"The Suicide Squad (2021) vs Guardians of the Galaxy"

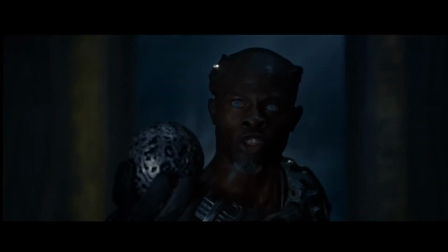it's not like overdone it's really like it reminds me of like star wars-esque but
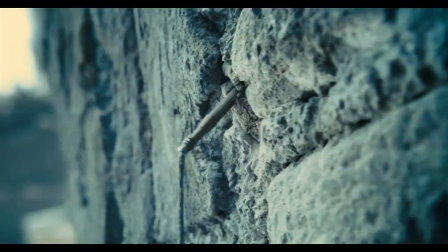not really kind of sort of but suicide squad also does have like really cool
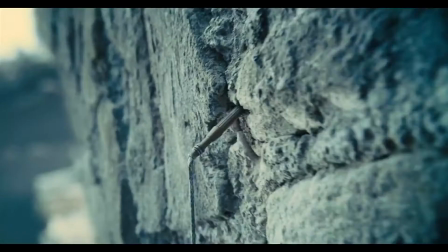costumes idris alba's character has pretty like boring design
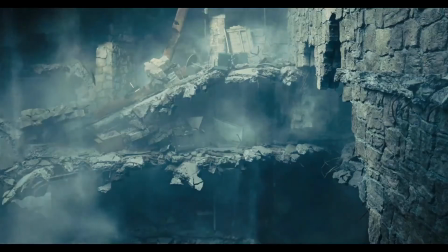but then again like they all seem pretty simple and basic and it almost reinforces
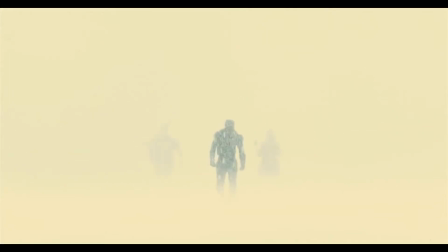the fact that they are disposable and that they could die at any moment actually but i think i've convinced myself i had a pretty good point
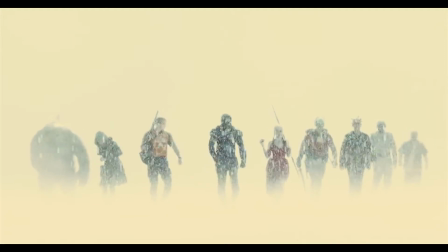they do look kind of generic this may have been like Intentional choice
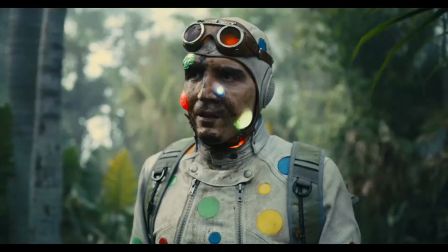like John Cena looks very basic just like every other superhero because
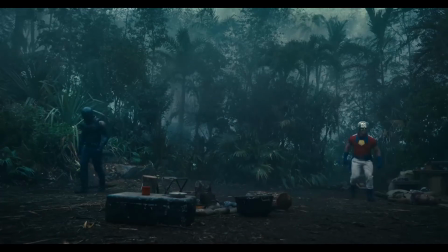Reinforcing the fact that these people are very disposable and don't matter now I think I'm gonna give it to suicide
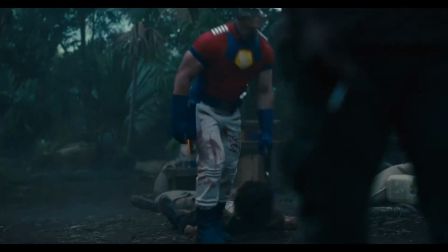squad like the fact that it's like tying in to the idea of the film It's pretty neat.
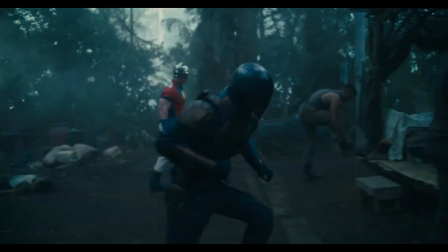I don't think I ever said that pretty neat. They go what?
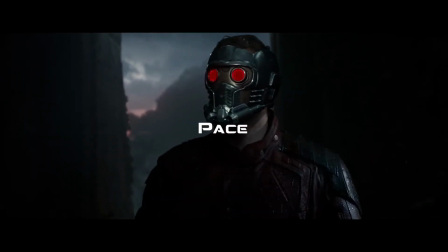The pace of the film this is actually a pretty hard one because they they're both in my opinion they both have pretty good pacing i think i am still gonna give it to
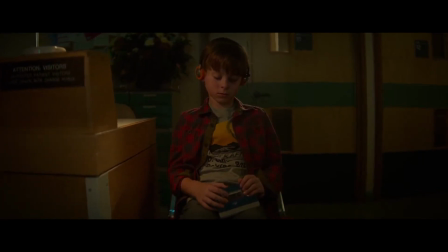guardians of galaxy due to the fact that it's way more efficient in its storytelling like i think that first introduction
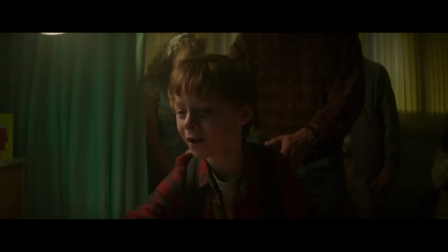was like two minutes and it told us everything we needed to know like
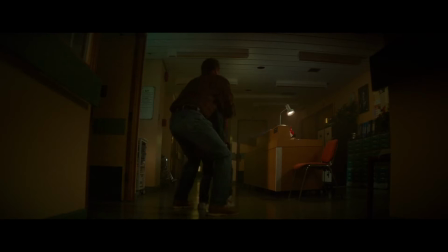it told us that peter quo is not emotionally mature it
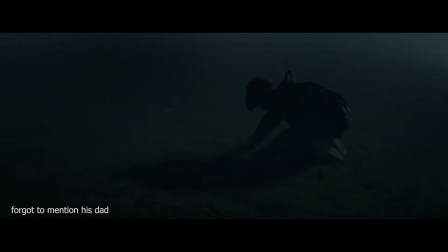told us that his mom died and it told us he ran away and ended up in space somehow all in like two minutes very rapid but i do like
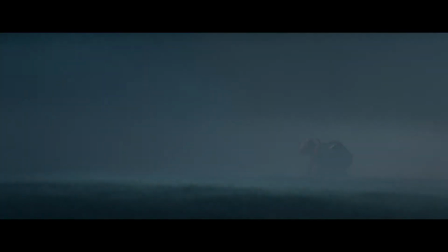that suicide squad has slower pacing because it lets you like sit with the characters more
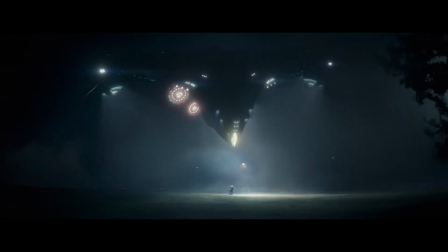but i'm gonna have to give it to guardians of the galaxy suicide squad
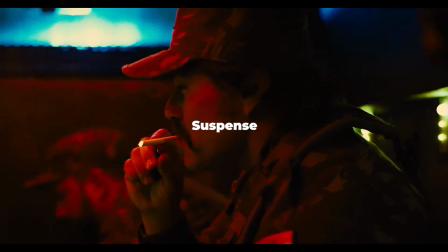wins suspense by a landslide the thing that made this movie
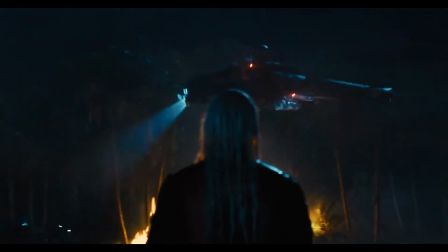so great is that it really emphasized the fact that these people did not
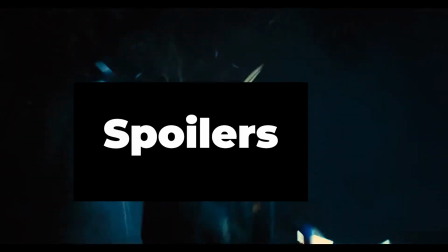matter they could live or die it does not matter like there's a lot of death in this
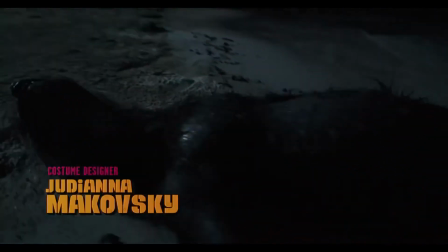movie no one is safe people actually died there's actual tension
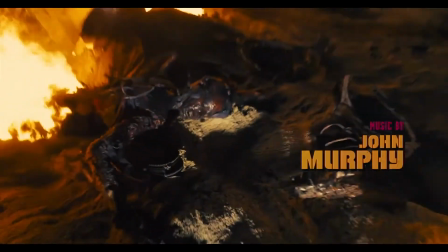in certain scenes also the film's rated r and it gets pretty
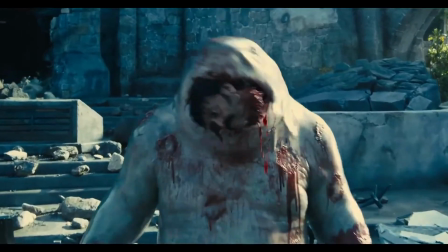gory like people get their heads blown off it's still not like very suspenseful
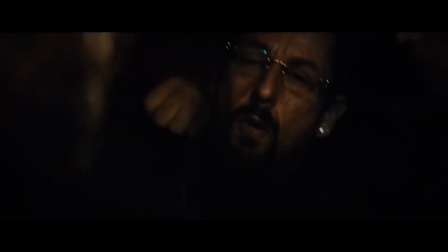compared to like other movies but for a superhero film way better in guardians of the galaxy it's defense damn i got nothing i
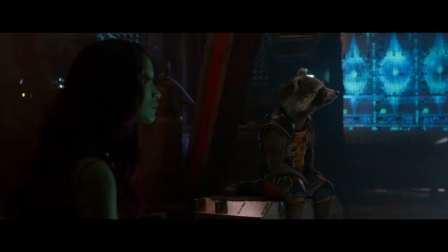thought i was gonna think of something there but nah it's almost unfair comparing like a hard r
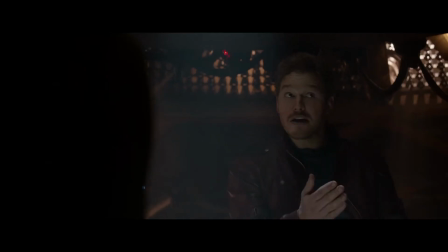well almost hard r film to a marvel movie it almost seems like pedestrian in comparison
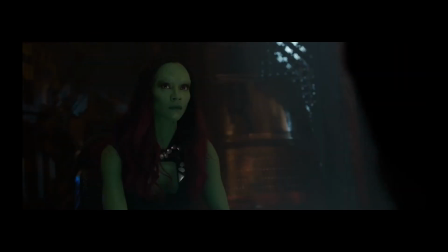damn these are big words big words um but yeah easily suicide squad
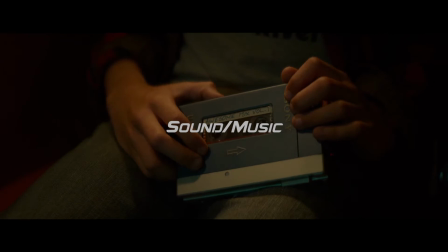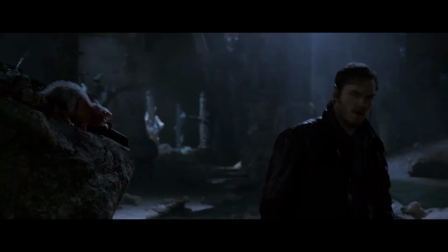sound and music is pretty difficult just because they both
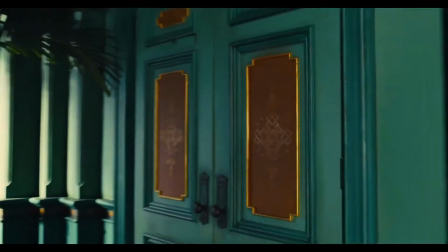use music really well the suicide squad establishes like this idea
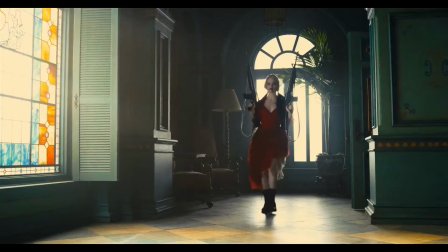that when the music is like in the audio mix and it's like loud
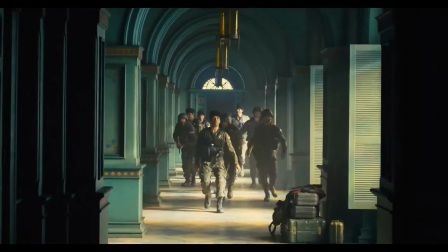it's we're almost in like this fantasy land they do it beautifully with Harley Quinn